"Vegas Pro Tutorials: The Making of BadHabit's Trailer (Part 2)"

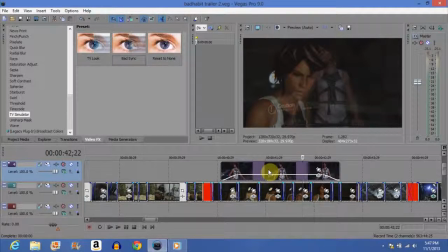So think about it this way. The one that you're changing the opacity with will always be on the top one, the top track, above this track. And on the bottom here, on the bottom track, you want, if you're going to have 2 clips
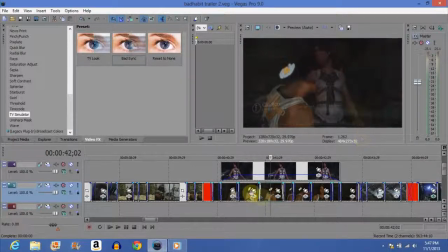with the character on both clips, you want this one to be zoomed in on the character slightly more on the bottom track, and zoomed out more with the character on the top track. Just remember this. Like, come back to this video if you don't quite understand it. It's very difficult to explain. Sometimes you just get a feeling for it. But that's how you want to do it as far as like doing characters.
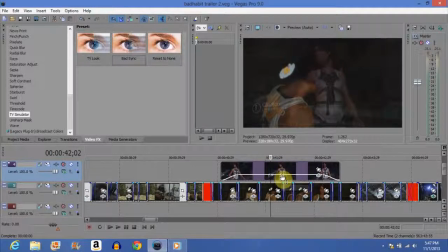So opacity at about 30% is good. And you want to, obviously, right here, if you do it right here, the fade in, if you drag it, it automatically does it for you right there. It'll automatically adjust the opacity for you. It's very nice. So that's why I did it. That's a very complicated one.
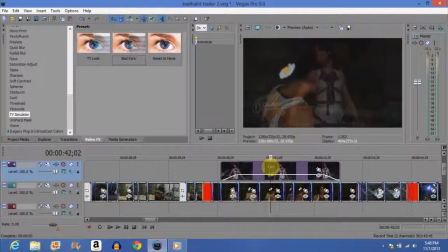It's when you see a certain clip, you just when you've edited a long time, I've edited since high school, you start to get a feel for characters. You start to understand their emotions a little bit better. Like that emotion of just being completely
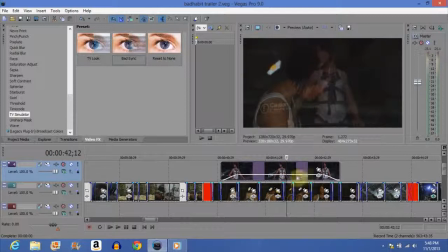awestruck by something, completely enamored by something, just it worked better because she is contemplating. And it's almost like having her thoughts in the background. Right there. It's like it's like a thought of herself, like she's having like a personal contemplation about her own self.
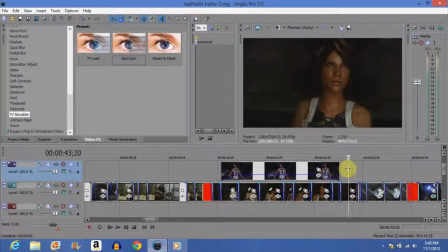Very complicated, I know, very deep, but it's effective. Let's move along.
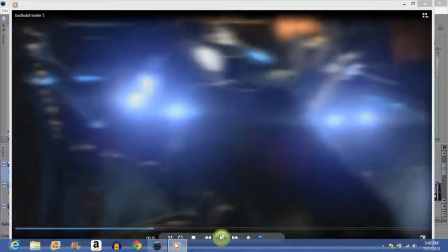Again, this is the making of the video too, so it's not necessarily just about the video effects.
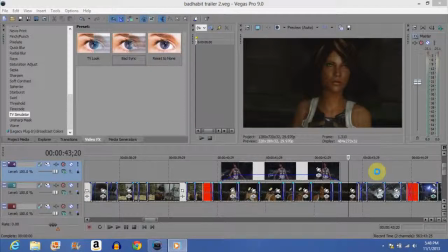Here is an interesting one, very important. You'll notice the with that scene with Batman standing up.
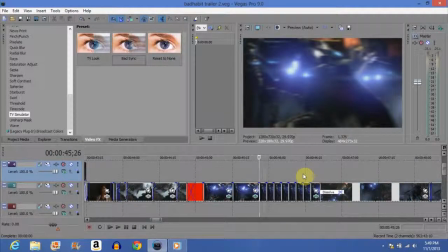Now, it's at the end of this, when it goes down, it disappears. So I thought to myself, okay, it's vanishing and slowly vanishing. So I want to make this clip of Batman to slowly vanish.
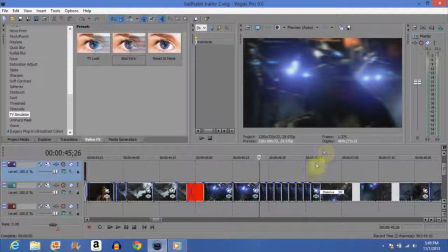So I thought of like almost like if you have like I thought of fading out, but then I thought of something called blur, and it's called Gaussian blur. I'm going to show you where it is right here. Gaussian blur. Click on light blur. You're going to do this is how you're going to probably want to do it. If you're going to try something like this, I highly recommend you try it this way.
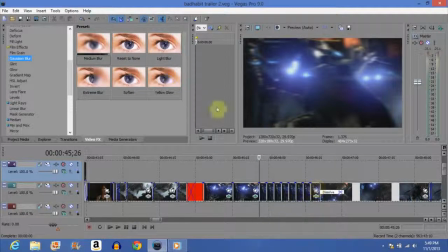This was all the same clip before I split it. What you want to do is you want to take the light blur, drag it on top before you split the clips. If you do it after you split the clips, you're going to have to drag it to each and every one, and that's a pain in the frickin' ass. So you don't want to do that. So basically what I did was it's fading out.
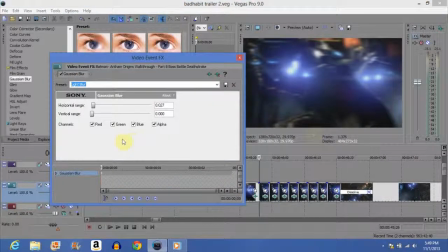And you'll notice here in video event effects, you have an option to change the horizontal range or the vertical range. Here's what horizontal does. Does it that way. Now let's look at what vertical does. Stretches it all upwards. The reason why I did not stretch it upwards is because it's disappearing.
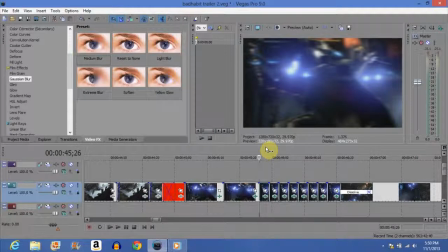I don't want to stretch it out. Horizontal makes it look like it's being compressed. And when you think of compression, you think of things pressing together. And then if you press hard enough, you can practically press it into nothingness, is how I thought of it.
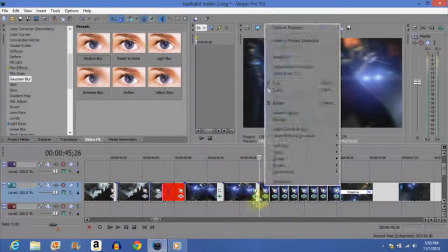So you're having it fade out, and here's how you want to do Gaussian blur. That was my explanation of it.
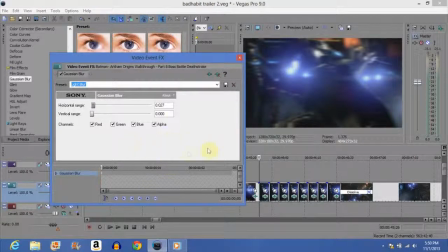Very quick, I know, but I can get into more detail in it later if you guys want more detail on something later on with a certain video effect or transition. Started with 0.27. You can still see Batman. He's still recognizable, so we started with 0.27. Then we went to this one, video event effects. I still kept it at 0.27 just because I wasn't quite sure.
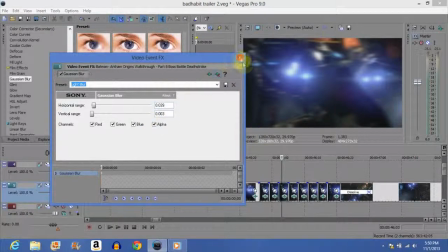I wanted to drag it out a little bit more. Video event effects went to 0.39, then the next one went to 0.44.
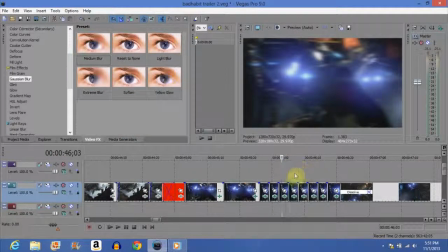So it's starting to go up about 0.005 now. You're just going to go up little by little by little by little by little. It's a long and tedious process, I know, but in order to get it to flow correctly, you need to break it into small pieces and just bring the bar up.
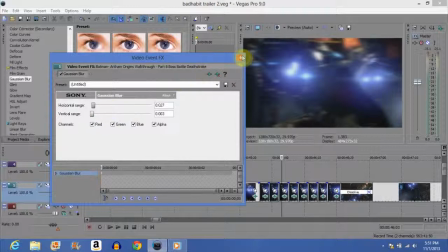Just bring this bar up little by little by little. Very small bits, 0.005 bits probably each time.
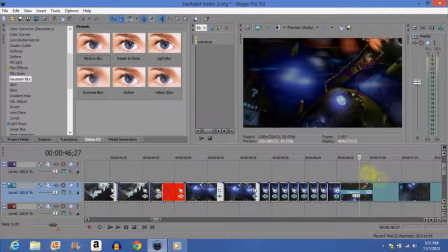This dissolve, I'm probably not going to even talk about.